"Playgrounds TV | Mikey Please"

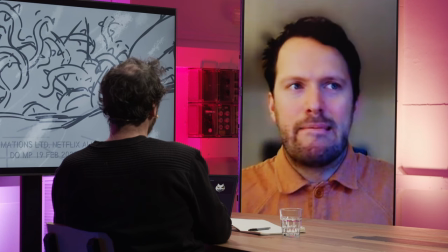(42:20)
And we were kind of expecting there to be this resistance to some of these ideas.
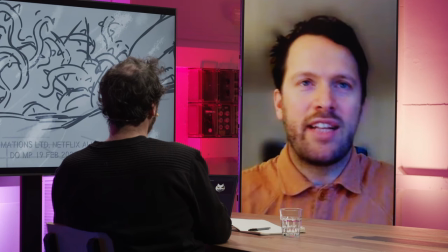(42:25)
But actually, they were just really embraced. And then people would come and be like, oh, I found this really interesting solution.
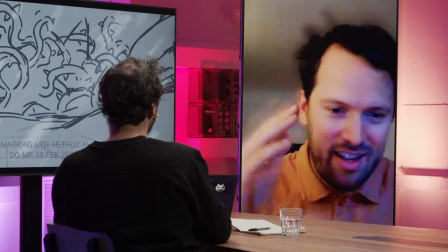(42:31)
We can use like magnetic plates on the eyes and be like, oh, that's amazing. You know,
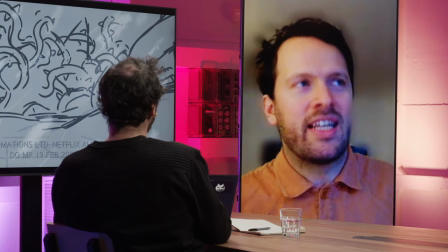(42:36)
so definitely embracing everybody's expertise is such a healthy and positive thing. Hey, and then everything is plotted and designed and thought through and checked and double-checked.
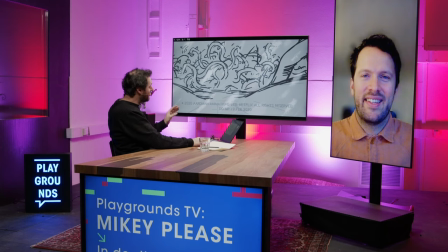(42:50)
And then a lot of excels, checking it out. And then it has to come alive, right?
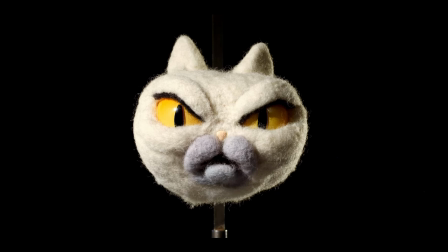(42:56)
So then the animation, the materials, it should come from paper and bringing it to a set.
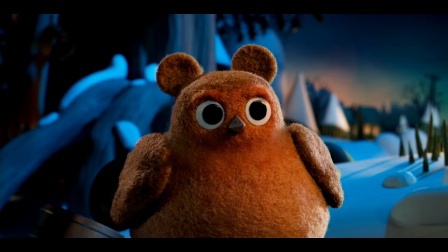(43:01)
Here we see some early tests.
I'm very clumsy,
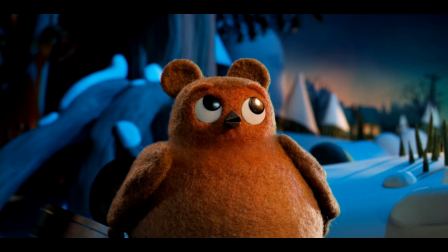(43:05) so I often spill things or like drop something on the floor and someone's like, how did that get there?
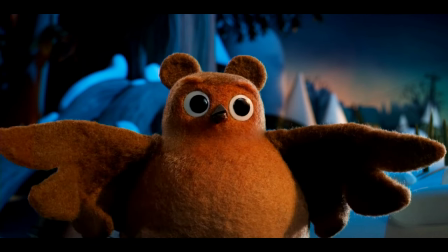(43:12) And I have no idea. How did that get there? Who knows? It wasn't me.
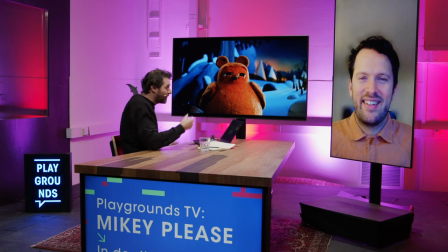(43:17)
When you see these kind of clips, what happens then in the brain of a director? Well, so those two that you just showed were kind of like our screen tests for our
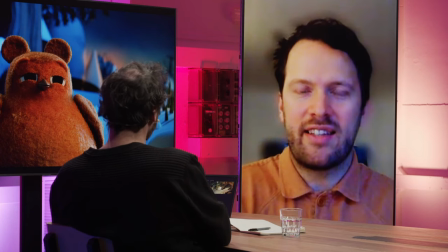(43:29)
characters. they were before anyone had been cast and so one of the things that we do is to like before before we like know who the voice talent is going to be is to put them within the body of the puppet because sometimes you can have a brilliant audio performance you're like oh it's amazing but you put it with the physicality of the character and they just won't marry there would be something about like the size of the body and the smallness of the voice or something that just doesn't connect and so we'd always do these screen
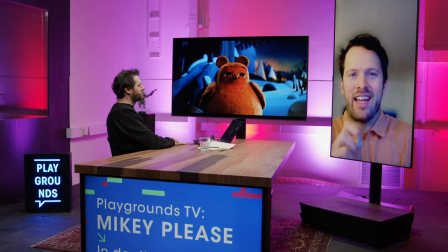(44:00)
tests and these are two that obviously we were like that clicks you know that is there's our character and that one with Robin was the first time
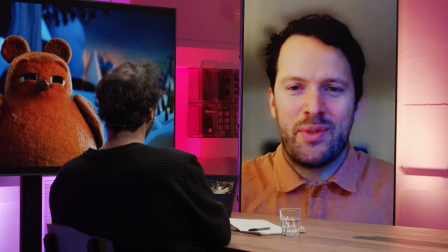(44:08)
that Claire Rolls one of our lead animators that had animated that and we're like we've suddenly like met our character you know he's been in our minds but yeah and actually you casted the perfect actor for telling your story then right when the sound works with the materials works with the animation works,
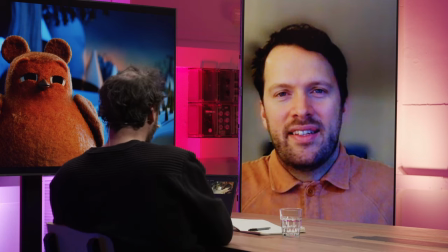(44:26)
then actually for the first time your actor that is going to bring your story alive is appealing for you.
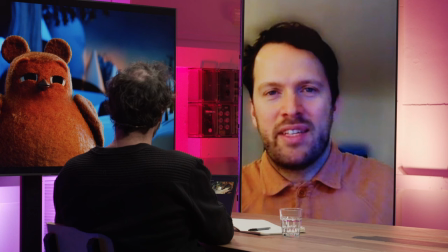(44:35)
Yeah, it's a great great moment. I mean the voice and the performance alongside the music I think are like the spine of a film. If you don't have those good voice performances and a good soundscape, it's it'd be impossible to make a good film you know, like if those voice performances had fallen down and we'd still had everything else I think the film would be very differently received
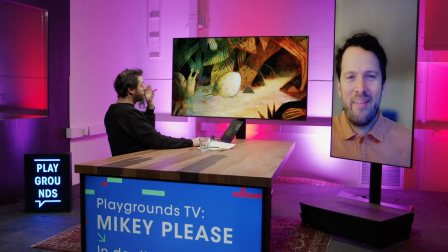(45:02)
for sure, and it's so beautifully designed,
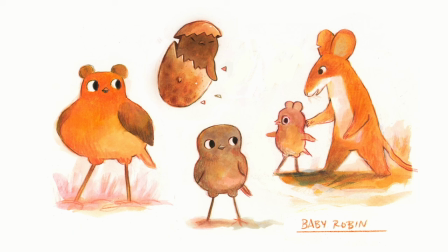(45:06)
so it's so well balanced and everything looks so nice and so how do you say approachable and human and how do you say, I don't know if the right word but sympathetic, yeah it really is like friendly in the right way of saying it.
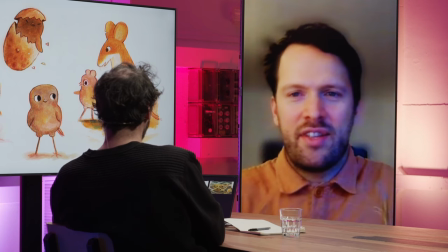(45:27)
So we worked very closely with production
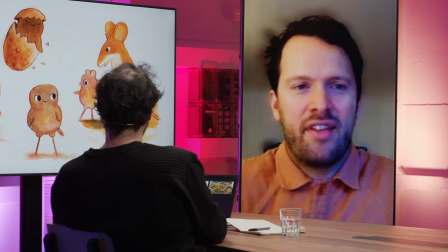(45:33)
and character designer Matthew Forsyth who's a fantastic Canadian illustrator and
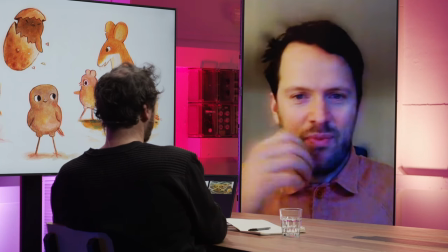(45:38)
painter and we've been huge fans of his for years like if
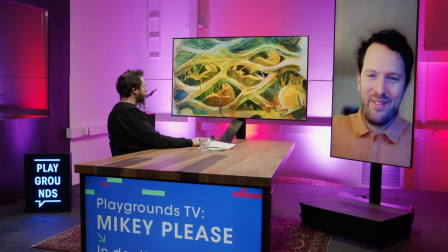(45:44)
I took you on a tour of my house you'll see his paintings all up the stairwell and I just love love his work so
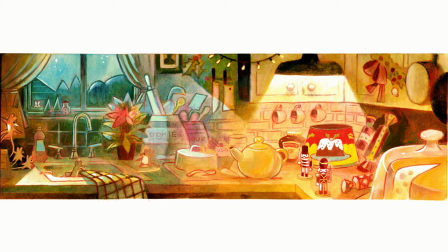(45:50)
we were thrilled to be able to get him on board with the project and he'd had a huge influence of course on on the look and feel of
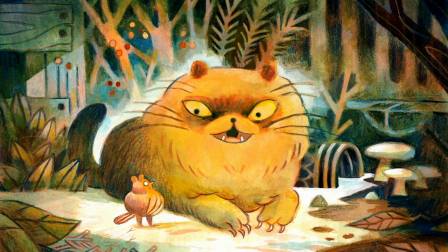(45:58)
the film one thing we really loved about these paintings was the kind of the depth of colour so how every you can look at one
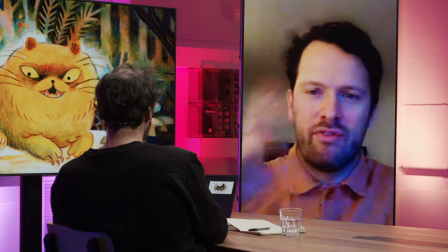(46:07)
little patch of it and it could be it will read as green or a read as red but actually within it are a half
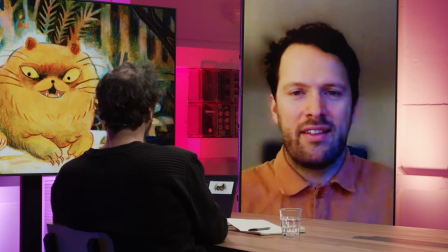(46:13)
dozen different hues all working together to kind of build an impression and that felt really nice